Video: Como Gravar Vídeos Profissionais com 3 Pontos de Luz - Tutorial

Fala pessoal, Thiago aqui de volta dessa vez para mostrar toda essa iluminação aqui,
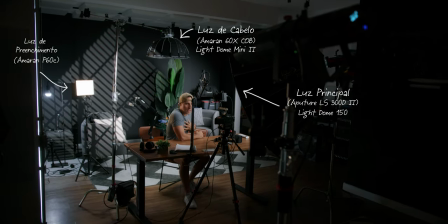0:10 essa iluminação de três pontos que eu estou fazendo em mim para me destacar nesse cenário aqui. É dessa forma que eu costumo iluminar os meus vídeos aqui e eu vou detalhar para vocês. Cada detalhe faz diferença e a ideia aqui é ajudar.
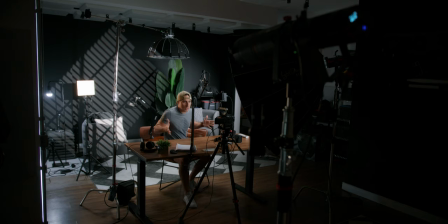0:25 Para quem já me conhece, sabe que eu utilizo os equipamentos, todos os equipamentos aqui de iluminação é da marca Aputure ou Amara, né? Que é de uma mesma empresa aí, de um mesmo conjunto. Eu gosto demais dessa marca, mas ela não está patrocinando esse vídeo. Esse vídeo aqui é um oferecimento da MCI Store, que é uma revenda, é a maior revenda do Brasil de produtos Aputure e Amara. Entrega para todo o território, eles estão localizados em Fortaleza, no Ceará, mas praticamente todos os produtos à pronta entrega e eles enviam para todo o Brasil. Vou deixar o link na descrição. Você vai gostar. A primeira iluminação que eu quero mostrar para vocês, e essa é indispensável, qualquer uma das outras duas você pode deixar de utilizar, mas essa é indispensável, é a luz principal, a Key Light.
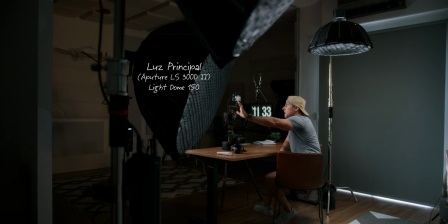1:11 Essa não tem como você fugir. É essa iluminação aqui que neste momento está composta pela Aputure Lightstorm
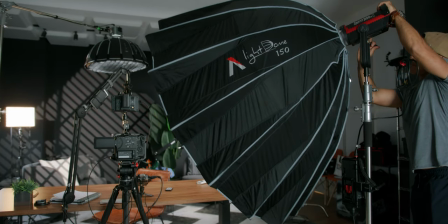1:19 300D Mark II e eu estou usando um gigante softbox,
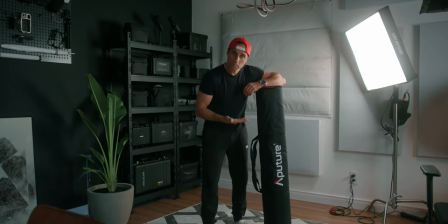1:24 o Light Dome 150 da Aputure, responsável aí por gerar uma iluminação soft,
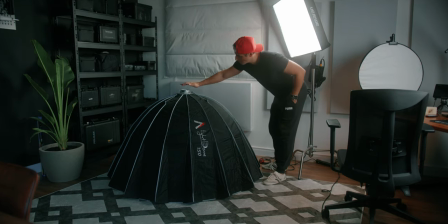1:31 uma iluminação suave para bater no meu rosto e eu ter aí a iluminação correta, na intensidade correta e na suavidade correta.
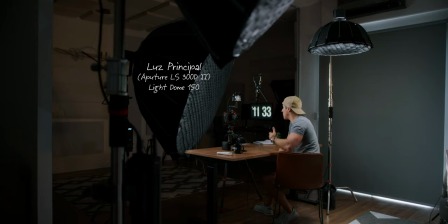1:41 Essa iluminação aqui, difícil você fugir desse tipo de setup, né? Você precisa, o ideal é utilizar, pelo menos para estúdio, um lugar como esse, COBs, né, de LED, que são equipamentos como esse Lightstorm 300D Mark II.
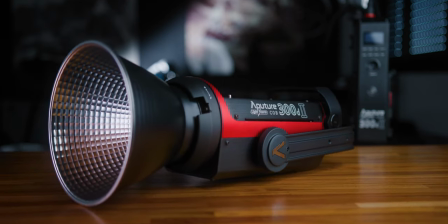1:57 Eu já utilizei por muito tempo, utilizo até hoje aqui no estúdio a 120D Mark II, uma excelente iluminação também para esse tipo de coisa.
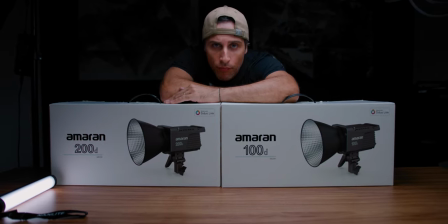2:06 Pode ser as Amaras também, é um pouco mais baratas, que vai ter a qualidade do LED que você necessita, como a 60D, 60X,
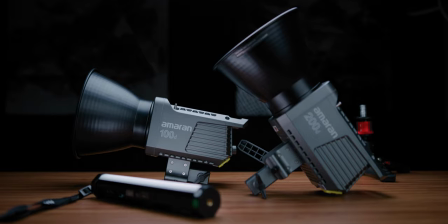2:14 a Amaran 100D, 200D, 100X, 200X. Qualquer uma dessas vai resolver o seu problema.
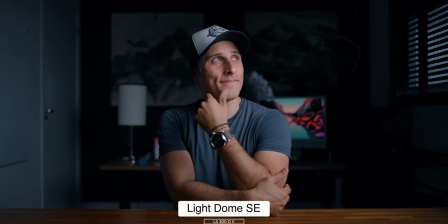2:22 O principal é você ter uma iluminação que tenha uma dimerização, ou seja,
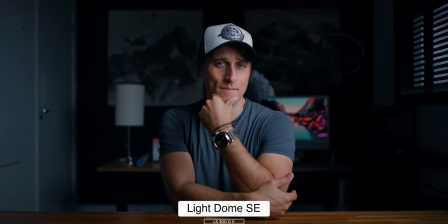2:27 que você consiga regular de pelo menos de 0 a 100% a intensidade exata que você precisa para
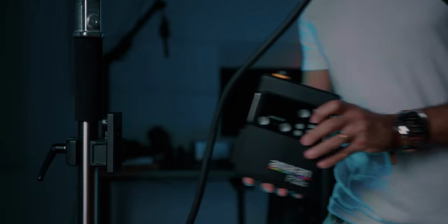2:35 para você conseguir a luz correta, numa intensidade correta e você trabalhe.
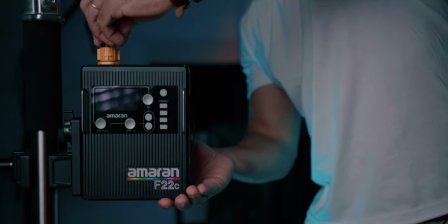2:41 Faça com que a luz trabalhe para você e não você tendo que se adequar a uma iluminação com uma intensidade pré-existente.
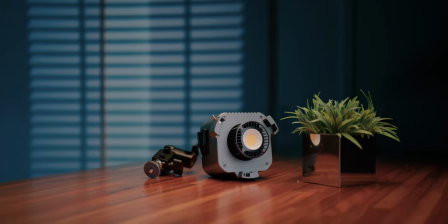2:48 Você tendo como controlar a dimerização, você tem como fazer com que a luz trabalhe para você.
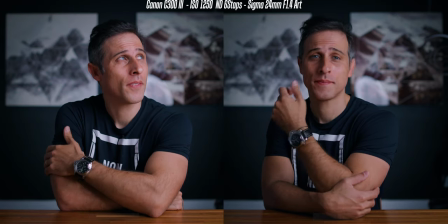2:54 Eu recomendo que vocês usem 5600K de temperatura de Kelvin, né?
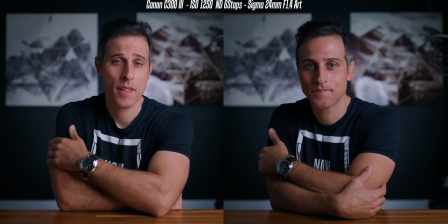3:00 Que seria o daylight, o famoso daylight, a luz do sol, é o que se equipara aí ao sol do meio-dia, né? Então é uma luz que tem uma cor aí fácil de você depois gerar um color grade, fácil de você atingir um skin tone bacana. Se você preferir usar uma bicolor também, você pode. Tem gente que gosta de iluminar com 3200K e depois setar na câmera o Kelvin e equilibrar tudo isso também, não tem problema, mas recomendo aí 5600K daylight.
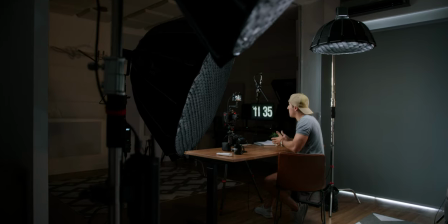3:27 Inclusive, lâmpadas de LED que são somente daylight tende a ser mais baratas e mais intensas, né, do que as bicolors.
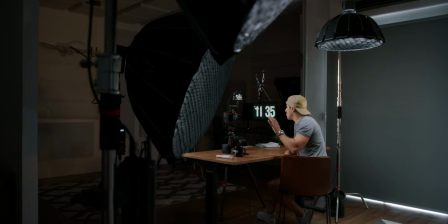3:36 Enfim, é isso que eu recomendo.
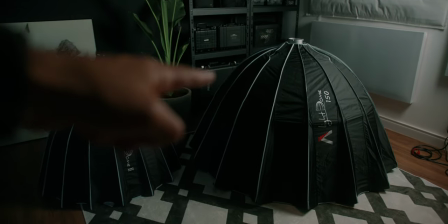3:39 Você precisa de um softbox também para usar junto, em conjunto aí com esses cobs, para você gerar uma luz suave.
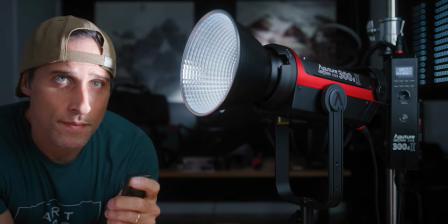3:48 Um LED desse diretamente apontado para alguém vai gerar uma luz dura, extremamente dura, e essa luz não é adequada na maioria dos casos aí para você filmar pessoas e objetos e ter uma luz suave como essa aqui.